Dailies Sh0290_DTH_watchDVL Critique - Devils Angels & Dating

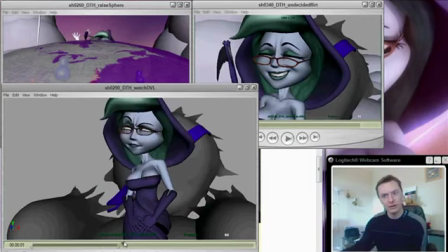4:04 So what I would do is, the two most important poses are the regal suspicion pose,
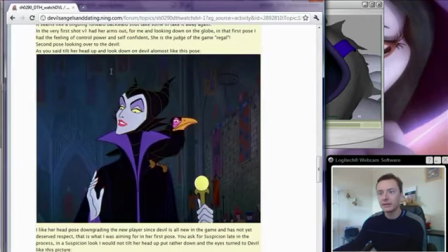4:12 which you've already established in your reference here, that perhaps you might want to go for that sort of a face,
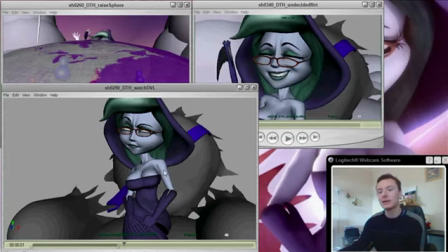4:18 which means actually tilting it up the other way, and then just put a hint of suspicion in there. So what you were doing previously, I think, was probably slightly better there. But what you really then need to do is focus on what does the body do, because you've got three different poses, and I would suggest you go for something as different as possible for the initial pose.
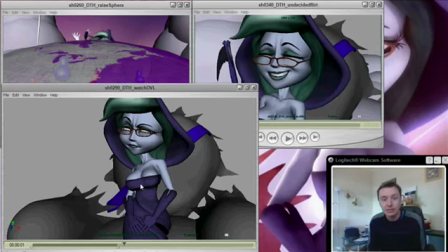4:38 So when she's looking, it could be that she's leaned forward a little bit and she's a little bit focused. She shouldn't look mad at this point. There's no reason for her to look mad, because you've currently got it
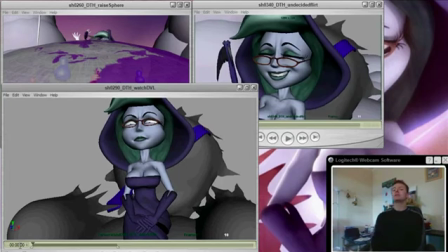4:52 looking, well, it looks like you tried to put the regal in the first pose, and that's kind of the wrong thing. If we focus initially on her looking down at the sphere and try to give her hands an interesting pose, it could be that they're curled around each other or something.
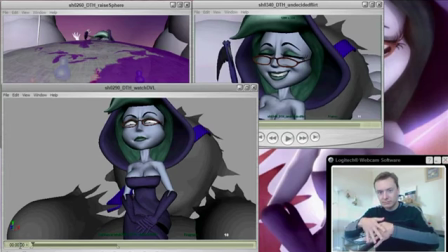5:11 At the moment they're just sort of like this. I mean, they're just not a very interesting pose. They don't really tell us anything. Maybe she's got her hands curled around them like this, so let those fingers curl around each other,
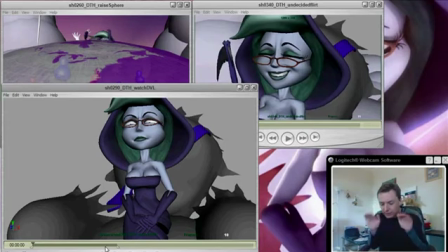5:27 and just have her down, and this way you get her to do the exact opposite of what she's about to do, so that when she goes into the sort of regal look, she can sort of go this.
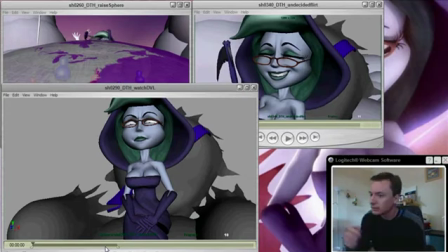5:43 Okay, I'm doing that the wrong way for your camera, but so, and you can reverse the arc of the spine the other way. You can go from a hunch over to a hunch up, and you can tilt the head the other way.
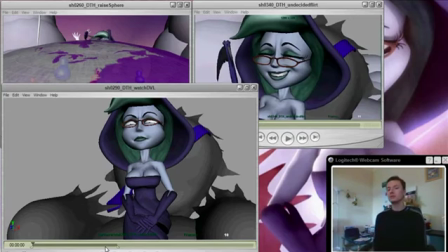6:03 So, because one of the things about a pose is that if you just hold a pose and it doesn't go anywhere, after a while it doesn't really have any meaning. But when you transform from one pose to another pose, that's where the most noticeable changes occur,
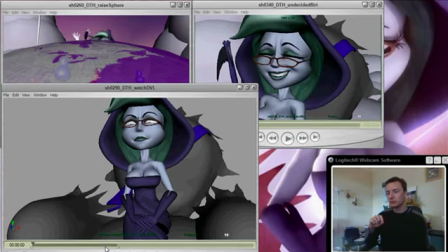6:19 and that's where you actually register all the meaning that pose you're going into has. It's particularly relevant on facial expressions, but it applies in all cases. So if you can find the opposite pose to come from to get into your regal pose, that regal pose will really work.
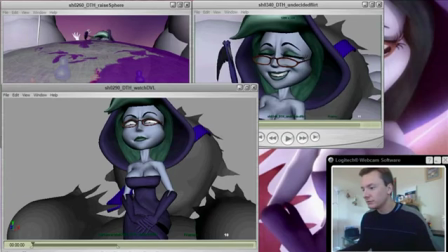6:37 And then I would suggest you, once you're trying to aim for those poses, let's bring this up,
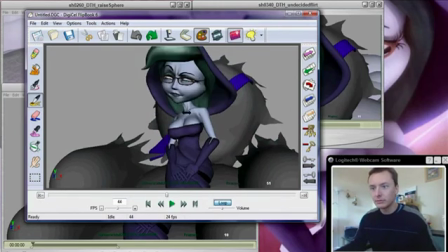6:45 see if you can, so start out with something where it's nice and curled over and she's looking down that way, and then when she goes into the upright pose, I would aim for,
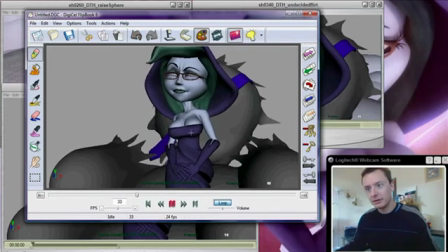7:06 let's try and get this pencil to work a minute, that opposite pose. So arc the spine that way, put her head up this way, tilt up. That is the complete opposite. That is regal, what you're aiming for there.
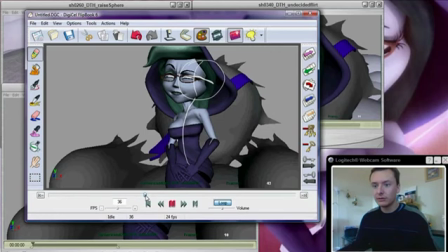7:26 And then you can reverse again when you come to the final pose.
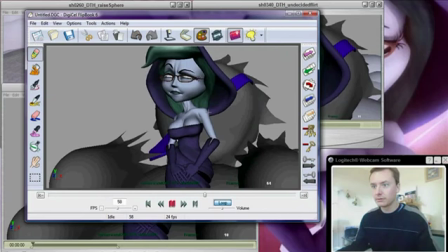7:30 Let's get the pencil to work, which looks more like,
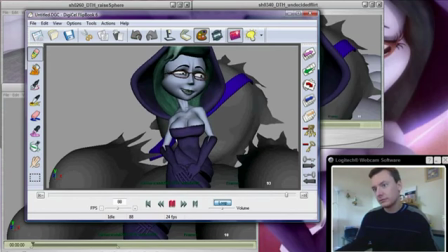7:37 then you can curl, let me think, a friendlier pose like that. So kind of the opposite of what you currently have, actually.
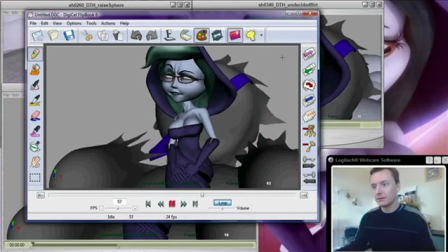7:54 So that, and then roll over to that. Trying to get the frame.
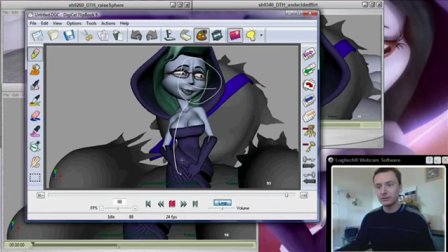8:06 Now, ironically, the arc of the spine is actually in the same direction, but that doesn't mean to say that you have to go directly from that to that. Because what I would suggest you do is perhaps, so if she starts here, sorry, I'm having to lift my arms up a little bit to get them into camera.
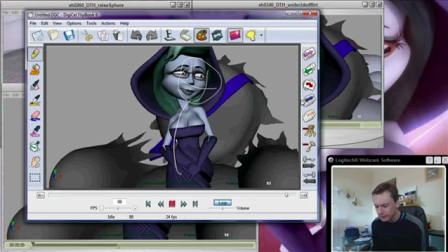8:24 Now let's keep it natural. So she might start down here, interested in what she's looking at. Then do a slightly suspicious regal look.
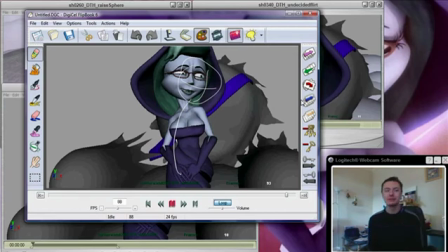8:37 Then there's so many possibilities of what you can do going into that happy pose. I would argue that you're not just turning. You can go from here to there, and it will probably stay fairly straightforward in between poses. But from here,
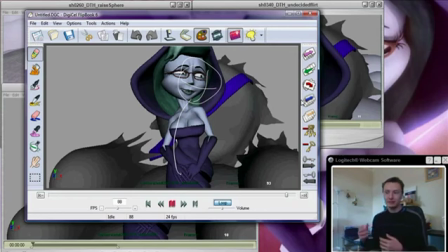8:56 there's any number of possibilities of what she could do to break things up and be a little bit more friendly.
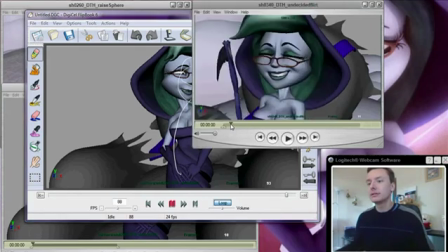9:03 And if we take a look at this shot, you've already got a few ideas of just lots of little things going on in it. So we've got, she's looking over the glasses for starters. Maybe you can let the glasses help you out.
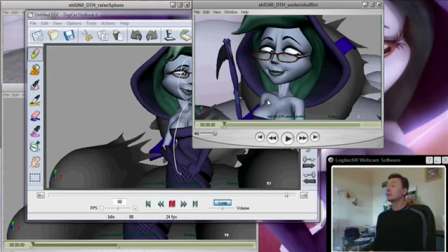9:20 You can have the glasses all the way up when she's looking this way, and then look over the glasses when she's looking that way.
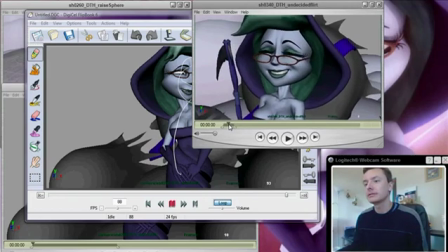9:30 That's your choice. See if you can, that's up to you if you want to actually put that into the shot or not. But experiment with it and see if you can use that to help with the body language. Those are all the main points, I think.
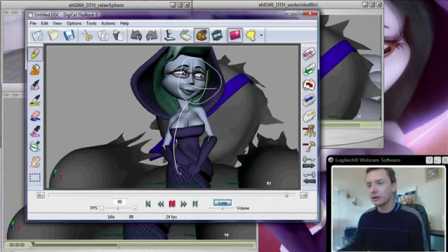9:49 Yeah, so focus on that line of action all the way through the pose if you can, because I think just one of the things that's lacking in the current poses is it doesn't quite know which way it's going, because you've got an arc. Let's try to do this. Your current arc in a lot of poses here, that's very awkward.
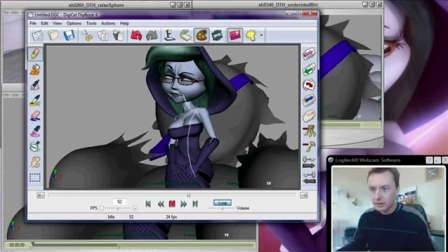10:08 You've got arc that way, then the head goes that way, then that goes that way. It's just a bit muddled. Now, it's good that you're thinking about how to use that neck to push it in a different
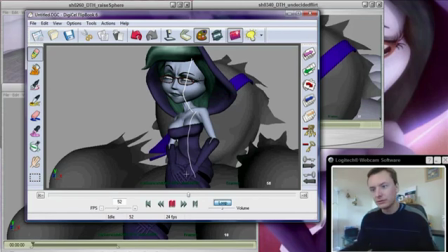10:23 way, but ultimately the arc of the body is somewhat confused, and the arms just kind of feel a bit unnatural there,
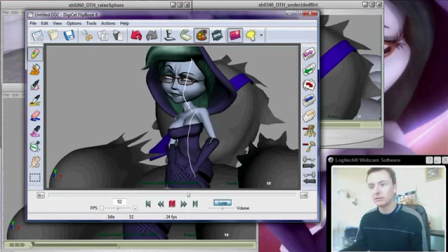10:29 like they're not really enhancing the pose at all. So just put some thought into those parts. A couple of other things I noticed actually was the
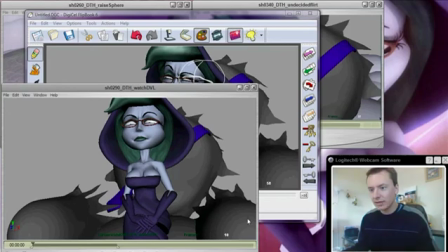10:42 armrests for some reason seems to be turned and pulled in so far that it's intersecting the cushion. I don't think it was like that before. It might be doing the same on the other side too, but it's hard to tell.
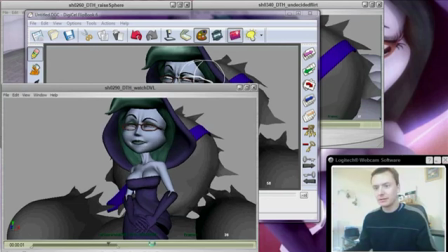10:55 So I would just put them back to their normal positions.
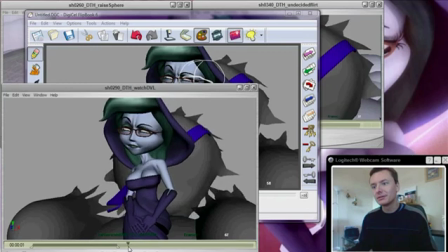11:02 That's probably 0, 0, 0, and then before worrying about animating them, the drift up and down. Another was I spotted a weird lip thing going on. I think it was somewhere around here. If I just play here and watch the lip, it sort of just pops out.
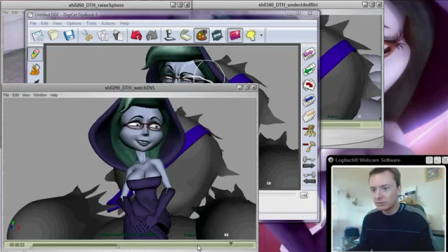11:18 I don't know if that was intentional, but it doesn't really look like anything in particular right now. It just looks a little bit odd. So there might be some curves in the face controls that just need to be deleted. That's it. I hope that was of some help. Looking forward to the next version.